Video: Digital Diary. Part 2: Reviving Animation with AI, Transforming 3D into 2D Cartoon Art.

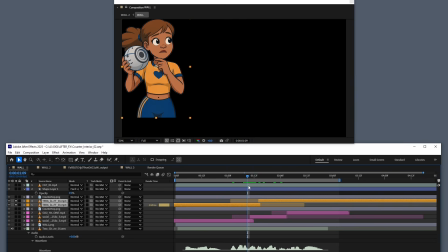I wanted to extend her performance. What I've done is taken the starting performance where she looks over her shoulder. Then I copied it and reversed it. So then she pauses and then looks back.
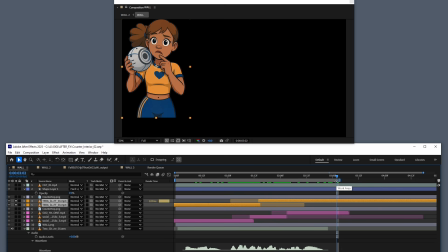That is the same clip used twice by reversing it. And because the character is isolated, it doesn't affect the rest of the scene.
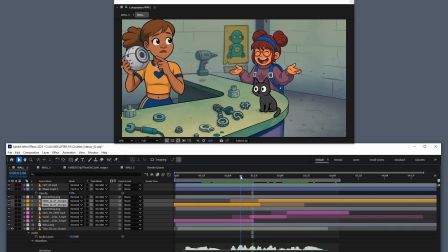So it looks much more natural. Once you reveal everything in the scene, it no longer becomes something that's noticeable. It looks like a part of the performance because you're focusing on everything that's going on within the scene.
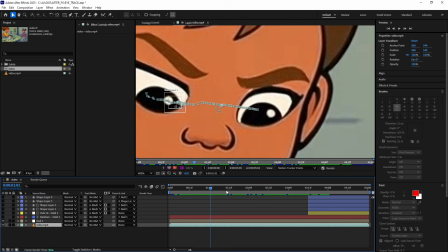This shot is interesting because I wanted to change the direction her eyes were looking at in the end of the animation.
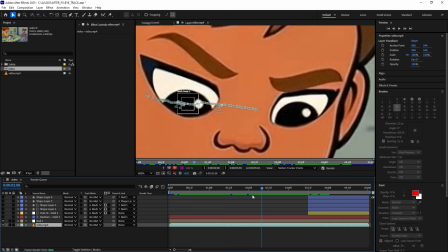So what I did is I went in After Effects and tracked the white
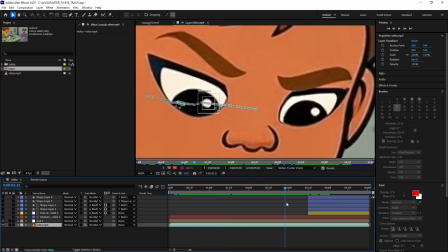highlight in her eye and used that to position a mask.
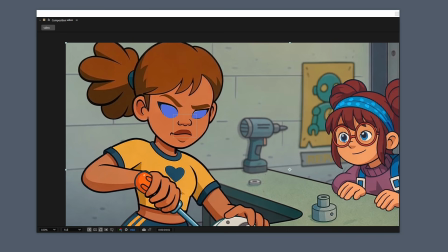You can see the blue area that I used to create a mask over her eyes. The mask is linked to the tracking information so that it follows.
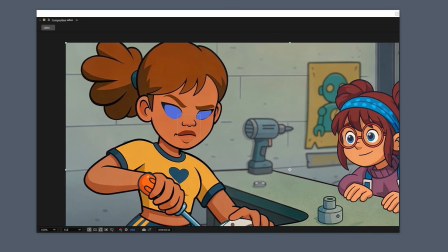So it's similar to rotoscoping, where you readjust the mask frame by frame if it drifts. But because I used tracking, it helped to keep it in place as the camera moved. If this was a still image, I wouldn't have had to use any tracking.
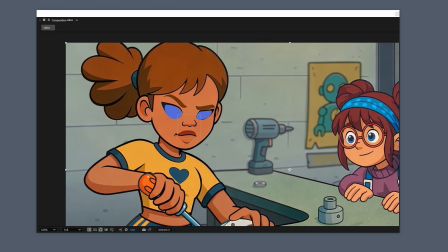Once the mask was created, I was able to go in and reconstruct the elements of the eye one by one with simple shapes and rearrange them in the position looking over her left shoulder towards the other character.
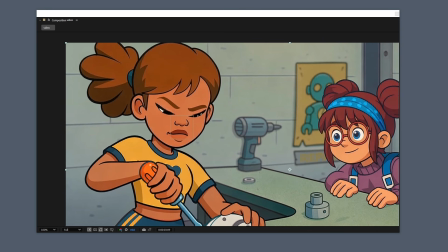I guess you could call this a Texas switch, where she blinks her eyes and then I quickly switch over to the new position. Again, because of the animation style I'm using, it blends in seamlessly and it gives me that extra bit of timing that I want,
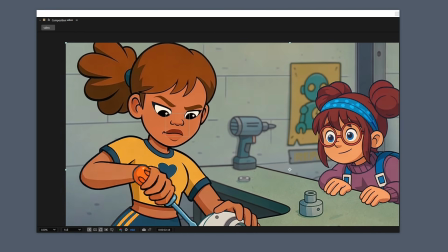having the character's eyes dart over to the left.
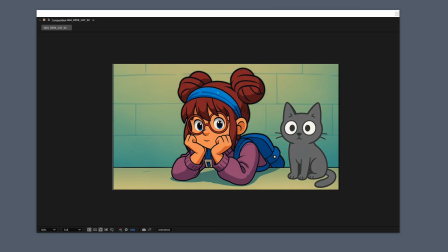Here's another example of me using replacement animation on top of the AI generated animation. So if you're looking at her mouth, you can see she does a O shape. The original animation didn't have that,
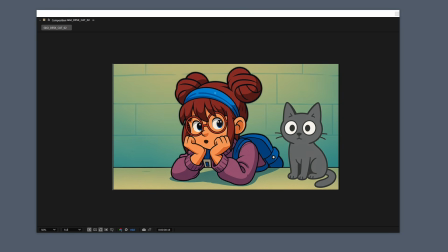So I went in with a clone tool in Adobe After Effects, and that gives you the ability to remove the mouth and paint it out frame by frame. So you can see here for every frame, and it's a small section, I removed her mouth.
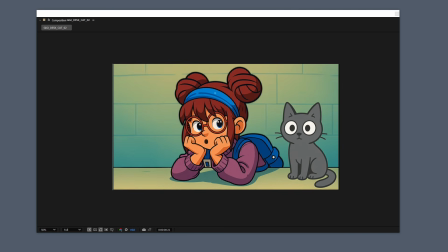And then on top, I was able to apply the shape of the mouth by using a shape tool or a spline tool and drawing in the shape that I wanted and animating that shape over time.
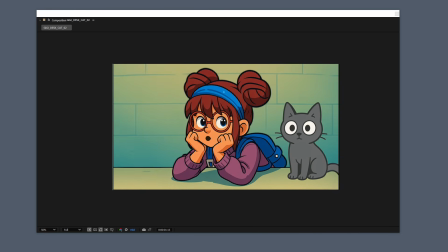Once I got the shape that I desired, which was the O sound, I then let the AI animation take over after that. What you're looking at here is the original of just her talking, so I didn't have to do the entire mouth.
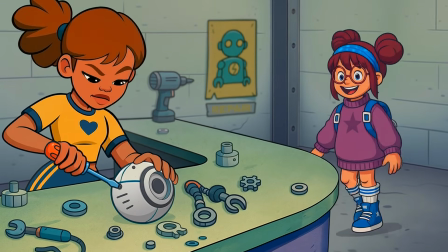I just needed that O shape.
I knew it! You are a robot!
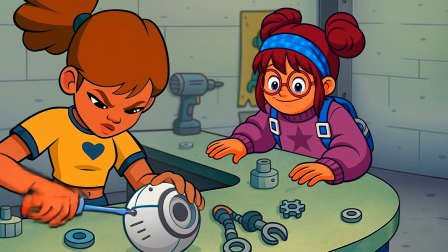How the are you doing that?
I would just like to give a quick shout out to all the people who posted in the comments on my last video.
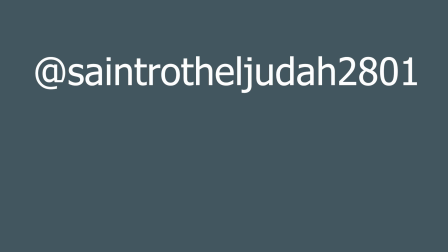And of course, thanks to everyone that subscribed, liked, and watched the video.